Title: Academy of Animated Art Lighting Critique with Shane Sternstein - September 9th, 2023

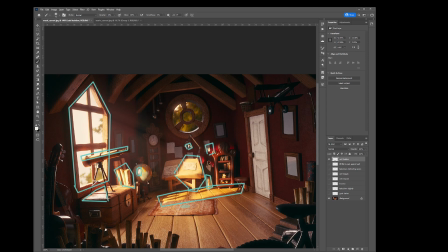[8:24]
So you can add a little bit of glow or halation to everything that is like supposed to be in key, overexposed, really bright. So that'll add that sense of
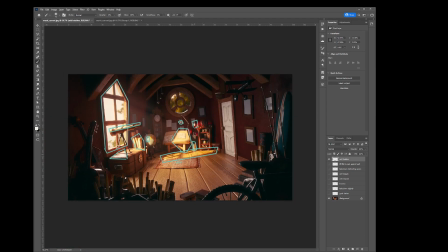optical effects that happens in your camera. And then the last things that you'll want to do is add some DOF. Let's take a little bit more shallow DOF.
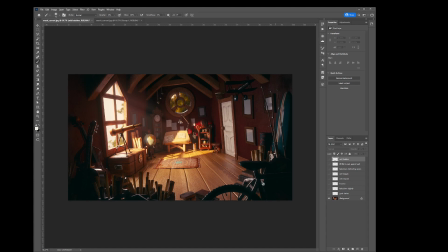[8:56]
Like right now, everything is in focus. And let's start to take this foreground out of focus. Let's defocus the exterior as well.
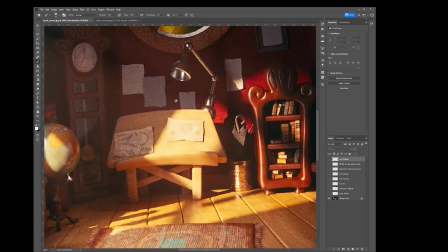[9:07]
I think that'll also help, because I believe when I'm looking at this,
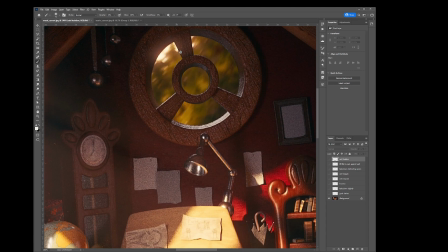[9:14]
the image in the background is a bit lower, but if you start to blur it, you'll get rid of some of those artifacts.
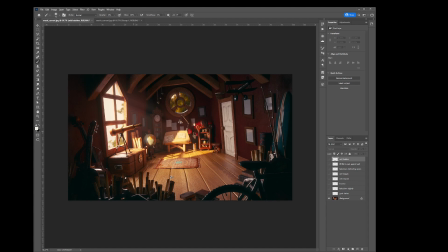[9:23]
So I think it's a great start. It feels very bright and like the morning.
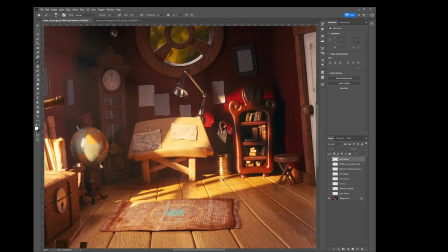[9:29]
And I think the last thing, I do see them.
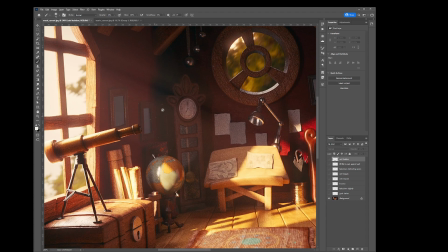[9:33]
The last thing you can do is probably just brine a little bit of these of dust in the air.
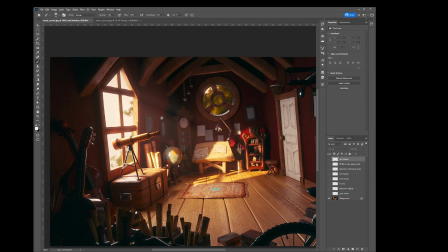[9:43]
It only in like the really like where the light is coming from and in your God rays.
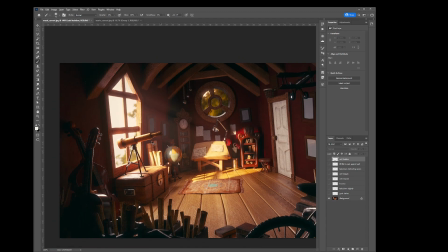[9:51]
But let's just bring those up just a little bit more so we can feel them.
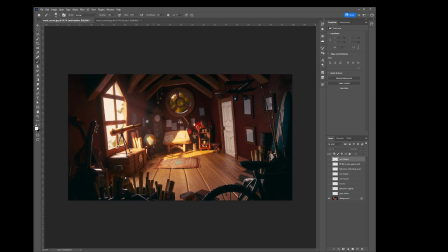[9:55]
Not too much, just enough so they separate from the background. All right, great job. Next, I'm gonna go to Mario, and we're gonna go off of this
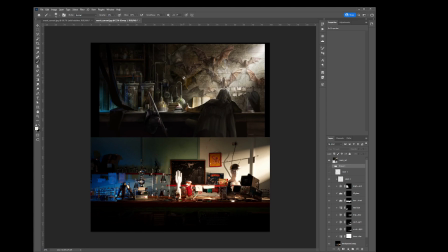[10:08]
this image and this reference. So first of all, great progress. I think this is a really challenging shot, and this is something that we come across in production a lot.
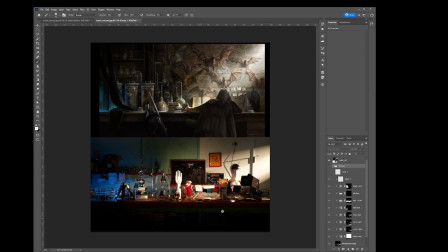[10:26]
We have an environment that just has a lot of interesting objects, and we have a lot of contrast of hues and different contrast against really dark elements against bright elements.
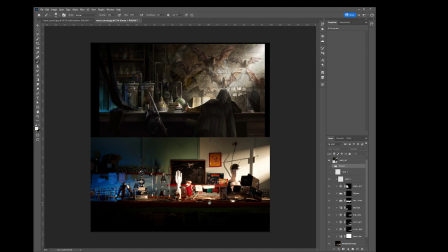[10:46]
So it starts to become really hard to focus. And where do we take our eye? And I know you said that you want to focus on these two characters. And right now we just have so many interesting things that our eye is wanting to look at.
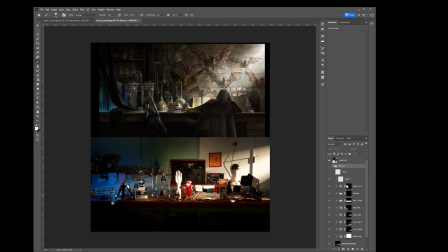[11:04]
We have this really saturated blue elements here that have high contrast. We have all these other elements that just are really just super interesting to look at. So I think what we want to do, and I'm gonna go through this in a second.
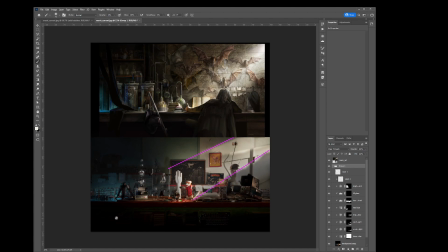[11:23]
We want to do is actually simplify this image to be able to focus on the characters that we want, or the objects we want to, similar to what we have in our reference.
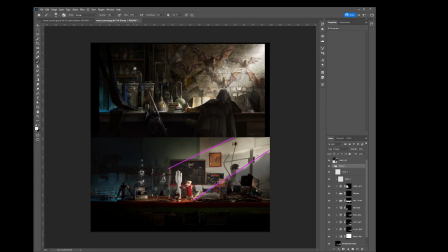[11:39]
So this reference does a great job of simplifying. You can see the background, like we're pushing the background, thinking about what do we want in the foreground. The foreground has much more contrast,
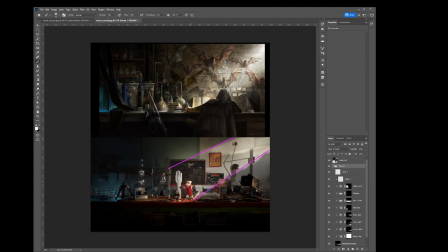[11:57]
whether in saturation, and then our background we want to kind of push a little bit further with less contrast and a little bit darker. You can see in the reference that we have these lighter elements that all these bottles,
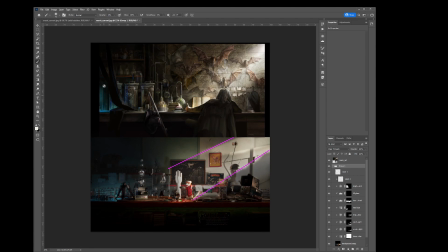[12:16]
and you can see the layering too. It's just this layer right here. All of this has higher contrast, and over something that's a little bit darker, there's still a lot of elements. You can see there's a ton of bottles back here.